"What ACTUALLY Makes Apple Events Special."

But you also have to make it entertaining. And the way that Apple goes about doing this is their production value. Apple events are pristine. Every interior room is polished to the T. Every filming location is colossal in scale. These guys travel all over the place to make sure they record each section, in the most fitting location possible.
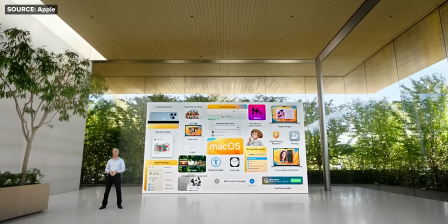761s
And this company also clearly spends exorbitant amounts of money and time obsessing over going that little bit further with their effects, especially these transitions. Being someone who tries to make a lot of transitions, I can tell you stuff like this is stupidly hard to pull off.
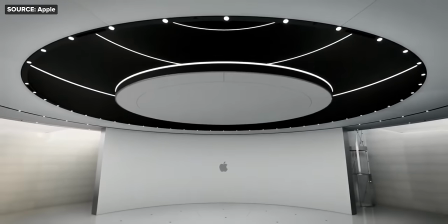775s
But it turns what's often little more than a PowerPoint presentation into a piece of content that's actually enjoyable. Not to mention that it's just impressive. It makes Apple production value a technical achievement that in itself is the best way to show the world you know how to make cool tech. It makes the viewer think, wow, if they can do that, their product must be pretty good too. And this production value can also translate to something even more important than a technical flex. It brings the product closer to the viewer.
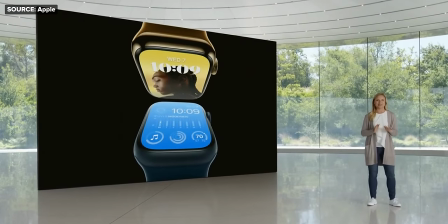801s
Everything Apple demonstrates, whatever the actual size, is shown on a screen so large that it makes it feel almost planetary, like it's right there in front of you.
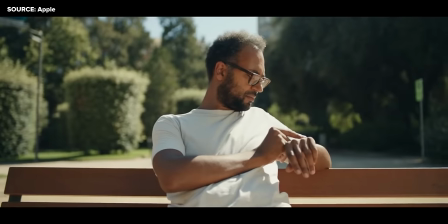809s
And they're portrayed in the most visceral way possible. Whenever you see a button being pressed, you'll hear a satisfying tap.
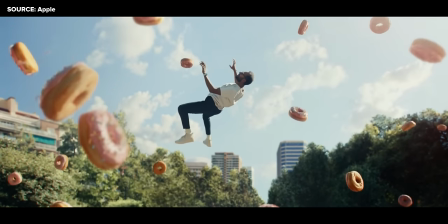814s
Every graphic and transition on screen has its own sound effects and presence.
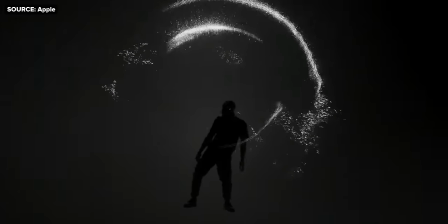817s
And whenever you see an audio product being announced, you'll notice the rhythm of the music to be just in time with the visualizations shown on screen. Apple really thinks about what message they're trying to convey and then tunes everything from the music, the sound effects to the cinematography to convey that.
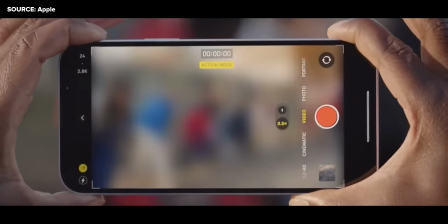832s
One of my favorite examples is their trailer for Action Mode Stabilization.
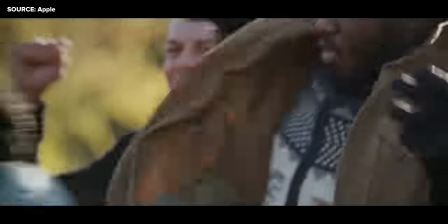835s
The energy of the sound effects and the music, not to mention the thud of this guy's shoes on the floor, make you feel the chaos of the situation.
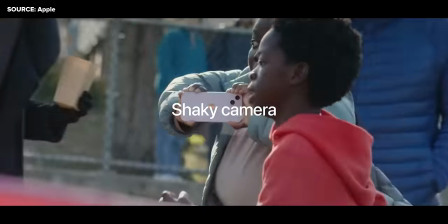841s
But notice, for every shot of the iPhone, while the phone itself is swinging around at all different angles wildly, each frame of the video has been corrected such that in terms of its position,
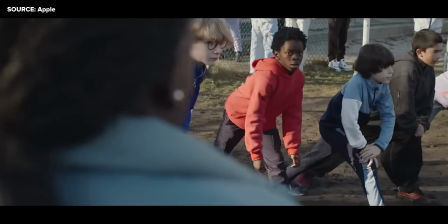850s
it appears still, amid the chaos. You leave this trailer feeling like you've just used the feature yourself and that it's saved you from this unfortunate situation. As you can probably imagine, I spent a lot of time for this video on the internet researching. And the only reason I feel comfortable doing that, and being as blase as I am with what sites I visit, is Surfshark VPN. See, every time you connect to the internet, all of your personal details are shared with your network owner, as well as all the companies whose sites you visit. And there's a whole number of situations where you don't want that to happen.
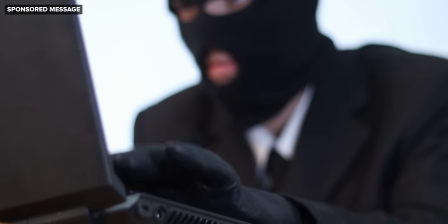877s
Like, it's not an uncommon situation for criminals to set up free open public Wi-Fi spots for the sole purpose of collecting people's data. With a VPN, though, your data instead goes through a server before reaching the other parties. And the job of this server is to basically scramble your details to make you anonymous.
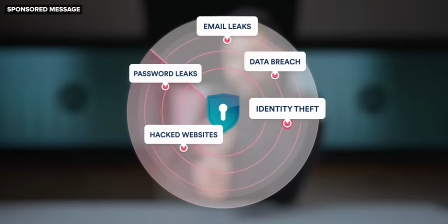892s
That's for why I recommend Surfshark particularly. Well, the app is really robust, you get a ton of extra privacy features included with it, and also… stupidly cheap. Using the code BOSS, you end up at less than $3 a month, which, because it covers unlimited users, can literally end up costing cents.